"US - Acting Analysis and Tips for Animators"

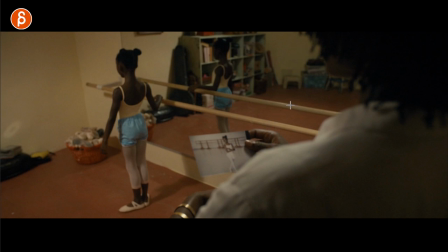3:19 Anyway again it's tricky to pull off in one shot on your reel but i just wanted to point that out if you haven't seen this movie this movie is full
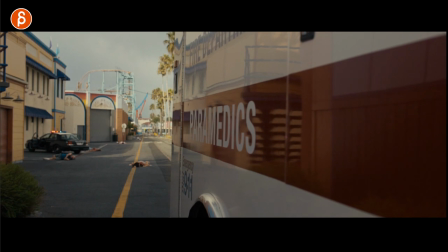3:25 of awesome stuff like that but going back to something that's potentially more useful in your shots if you have this not that you have to do this with character exits but again it's one of those things when you know this if you watch my clips i love stuff like that where you have an environment it could be a prop where the character uses that as a surprise intro right what i like about this is you
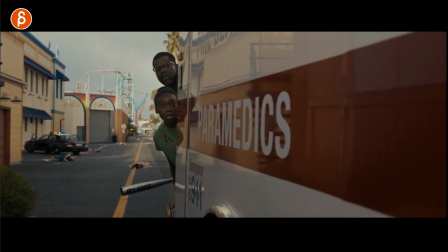3:45 got that one two so you got two different characters but what i like about this too is that now as he says his line
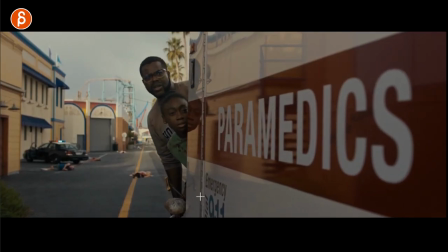3:52 as we're seeing what's going on here spoiler you can see what she does right because this is some something something i'm going to say it here and i love
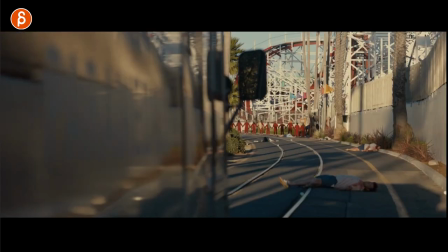4:00 her reaction like what did he just say it's just a cool moment again of technically this is your lip sync that's all you're going to do but
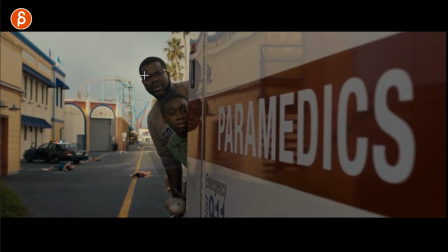4:06 what if you do have a second character how is that second character going to react to this because again your characters need to listen to each
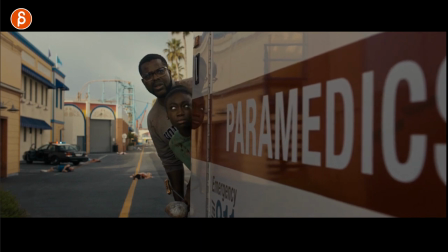4:12 other and this is just a great moment of wait did he just say this what yeah and just a great moment to end this and it's also nicely
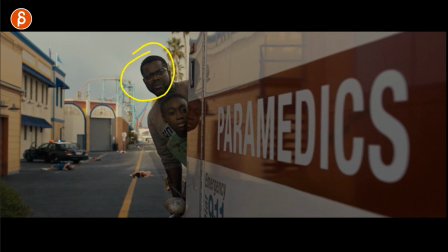4:21 staged again where he moves i mean he moves he says his line but
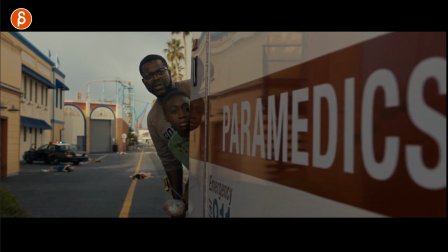4:25 in stops so that gives us just enough direction to look at
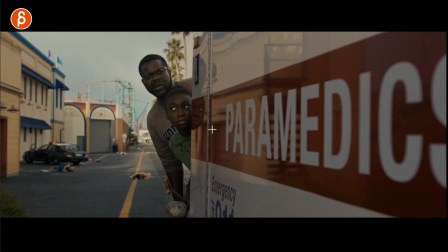4:30 her he doesn't flail around run around so we miss this moment so in terms of leading the audience it's not i mean it's not huge like he
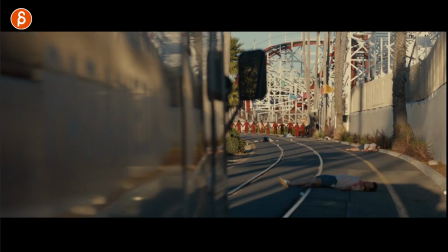4:36 points to her and leads to her face but i thought it's very very clear in terms of where to look especially if you have audio,
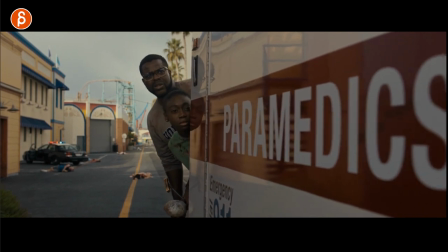4:42 but it's a cool moment that I could see in the shot that you would do if you have one character and a cool two because of this,
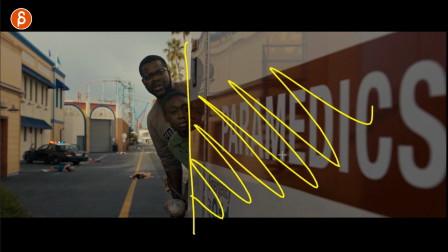4:48 right, because you're having this prop, this piece of whatever, this vehicle here or whatever, set piece, yeah, this could be a wall, this could be a couple of trees over this. It also gives you the opportunity to not animate the whole body, right,
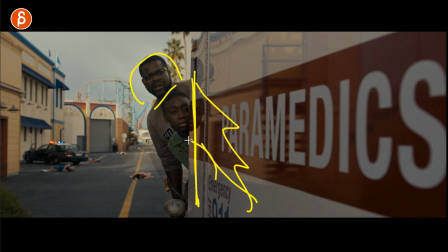5:02 you can still do something where you show an offset here and then kind of a weight difference, right, a lean is a bit different than just standing there,
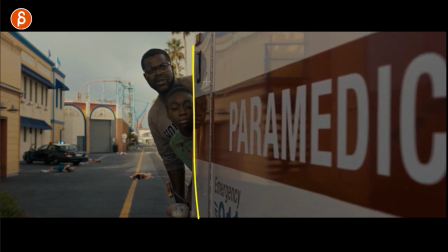5:09 two characters and lip sync and reaction without really having to deal with the whole body and the hips and the legs and weight shifts. I think again having a set gives you the freedom to kind of change things around to kind of just focus on what you want to focus here being the lip sync and the reaction of the other character. There we go little bits and pieces of that movie that hopefully could be helpful to your shots maybe it's a springboard of ideas but generally that movie. There's so much more to it. I highly recommend that you watch it. If you have and you got some thoughts about it, comments are open. Let me know if you have any thoughts about that movie. But that's it. And again, if you think that this is cool and helpful, you want to apply this to your own shots. Why not? I have a workshop link in the description. We can work together on your shots. You can sign up at any time. Now, if you're still watching this, of course, thank you so much for watching this. You can like and subscribe if you want to. If you do subscribe, hit that bell button and hit the notifications, whatever all those options are, because you do want to get notified about all my uploads i mean only if you do want to get notified i'm not going to tell you what to do but if you want to subscribe and you hit that bell button there's this option anyway i'm going to leave this here if you're still watching this you're way too patient i will see you next week for the movie or tv show